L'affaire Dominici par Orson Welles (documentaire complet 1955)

Il m'a fait faire 11 fois le geste et la balle est arrivée là. Et je me dis, mais il est fou ce mec. Qu'est-ce qu'il a à me faire faire toujours ce geste? C'était le même geste que je faisais.
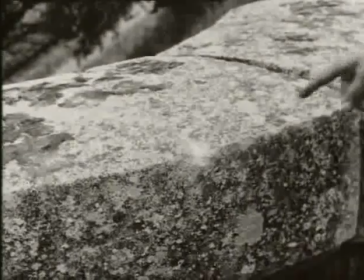[8:45]
Eh ben non, je sais pas.
Une balle siffle, mais cette balle ne tuera pas Elisabeth.
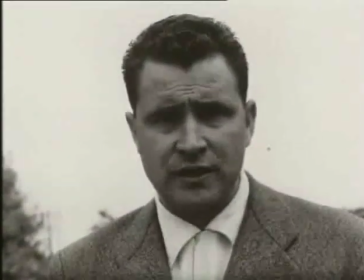[8:52] L'assassin, toujours près de la voiture, appuie sur la gâchette. L'arme ne répond pas. Le chargeur est vide. Il plonge dans le chemin.
Il me demandait souvent, cadre-moi où on voit mon épaule et mon oreille. C'était le... Il fallait que je voie l'oreille et l'amorce de la tête. C'était très important parce que ça permettait, à son avis, d'ailleurs ça se faisait pas à l'époque, mais c'était lui qui avait encore inventé ce truc, de l'intervieweur que l'on voit de dos avec une petite amorce pour marquer sa présence.
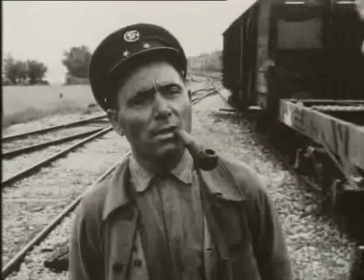[9:23]
Une fois qu'elle avait été mise, elle était peut-être plus nécessaire,
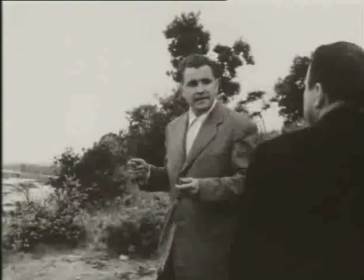[9:27]
mais au départ il fallait qu'on voit que c'était bien lui qui était là et qui interrogeait. Ce que j'ai vu avec lui, ce que j'ai vécu avec lui, fait qu'il était seulement, pas un documentaliste, hein, mais un type qui expliquait une histoire. Hein. Voilà, vous voulez connaître l'affaire de Minici, je vous la raconte. C'était un conteur. C'était pas autre chose. Dans un entretien au Cahier du cinéma,
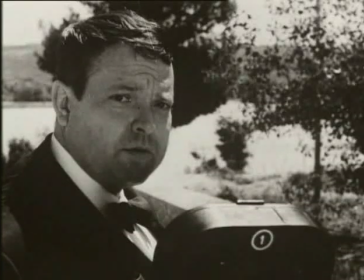[9:52]
Orson Welles déclare « La télévision est un moyen de satisfaire mon penchant à raconter des histoires comme les conteurs arabes sur les places du marché. »
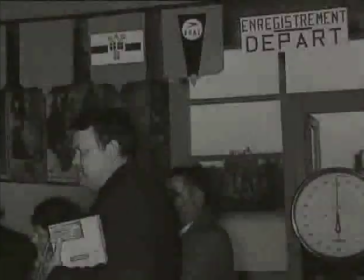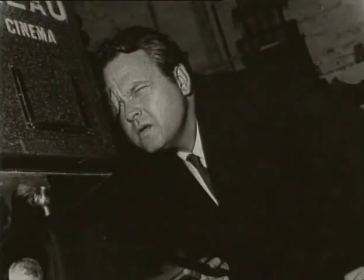[10:08]
Orson Welles et son équipe technique se rendent au Pays Basque, à Paris, Madrid, Vienne et Londres pour réaliser les autres films de la série.
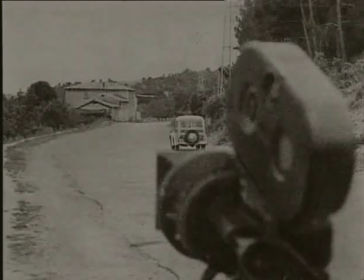[10:16]
Pendant cette période, Alain Paul revient à l'URSS, seul, pour tourner des plans supplémentaires. Il voulait qu'on lui fournisse le plus d'éléments possible avec lequel il pourrait, à ma manière, au montage, monter son histoire. Mais il fallait des documents. Il n'était pas forcé qu'il soit présent pour les prendre. Il voulait assister à un certain nombre de choses de façon à être là et pouvoir donner son coup de patte. Mais pour les, j'allais dire, pour toutes les briques d'assemblage, ça l'intéressait pas. Il voulait les avoir, mais il n'avait pas besoin de s'en occuper. Ce qui l'impliquait, c'était les nœuds, les connexions entre les différents plans qu'on était censé produire.
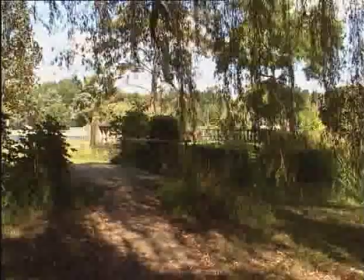[10:56]
C'est aussi pendant cette période qu'Orson Welles se rend chez Alain Paul, en bord de Seine.
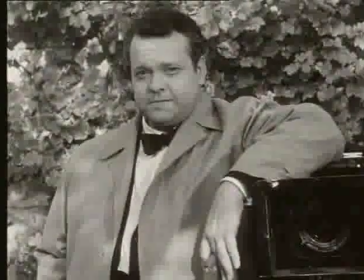[11:03]
Pendant 3 jours, il filme des plans raccords du visage du cinéaste et enregistre les commentaires des 7 films de la série.
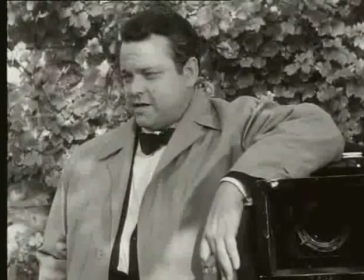[11:09]
Ce que l'on prenait, c'était le gros plan d'Orson Welles. Parce que quand on avait tourné sur place, on voyait la personne à qui il parlait, mais on ne le voyait pas toujours lui.
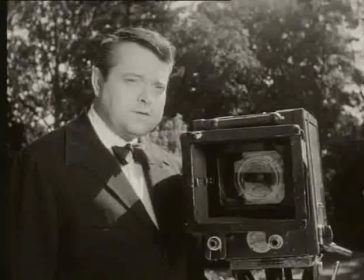[11:18]
Alors les gros plans, il a fait par la suite, on voyait que son visage avait un derrière flou, ça pouvait raccorder sur n'importe quoi.
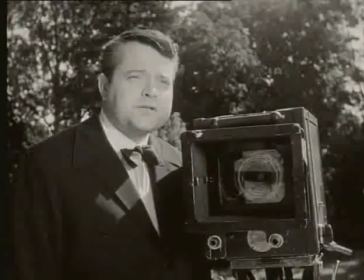[11:27]
Certains plans du visage d'Orson Welles sont utilisés dans plusieurs films de la série.
Every good celebration, of course, ends with fireworks.
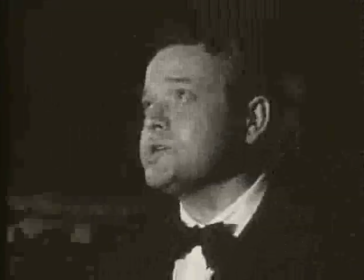[11:35] And here in the Basque country, of course, they have a special kind of fireworks.
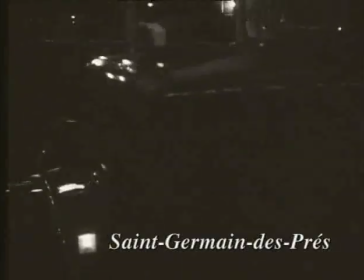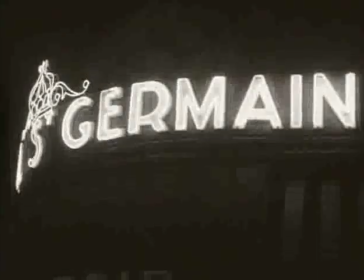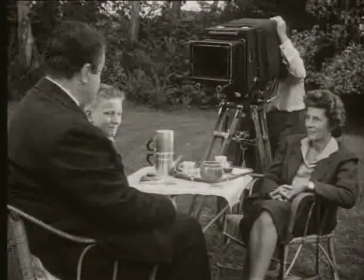[11:52]
Orson Welles jongle avec les images et les commentaires pour construire un mode de récit très moderne, totalement inédit en
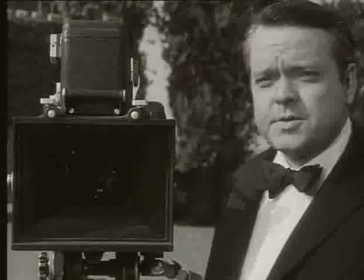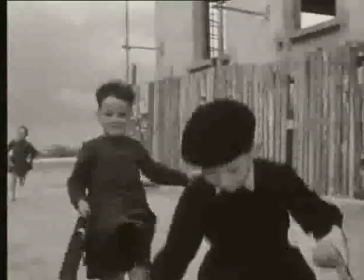[12:05]
1955 à la télévision.
Bonjour Robert.
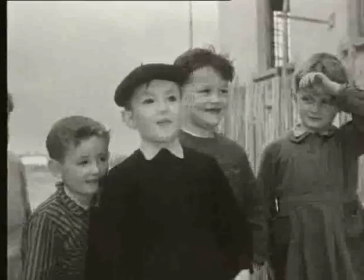[12:10] Introduce us to your friends. Les amis.
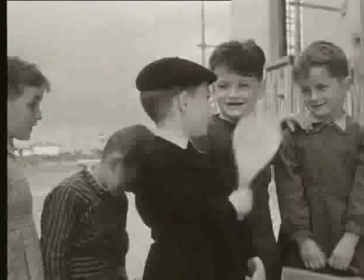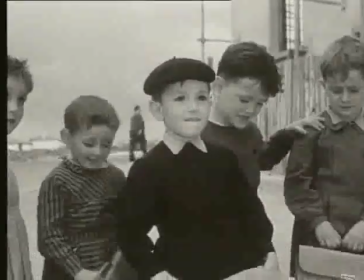[12:22]
À la fois présentateur, acteur, narrateur et metteur en scène,
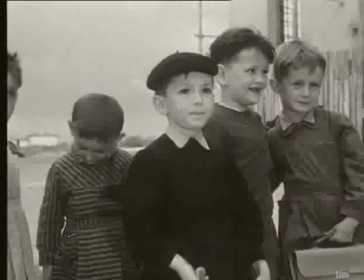[12:26]
Orson Welles s'est sans doute inspiré du style des dramatiques radiophoniques qui l'ont rendu célèbre dans le monde entier.
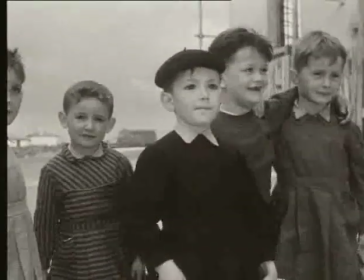[12:31] Tu aimais jouer ? Oui, monsieur. Tu étais à l'école ? On a demandé s'il a été à l'école.
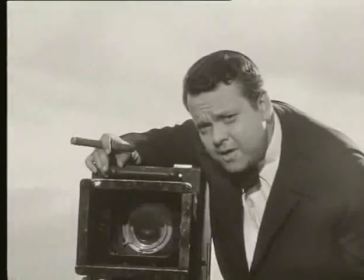[12:36] Oui, monsieur. Qu'est-ce que c'est que tu as fait à l'école ? Écrire.
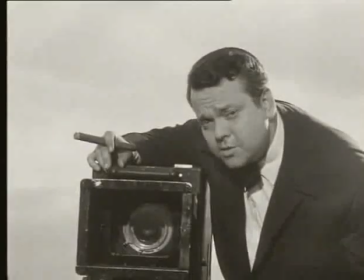[12:42] I ask him what he's done in school and he says he writes.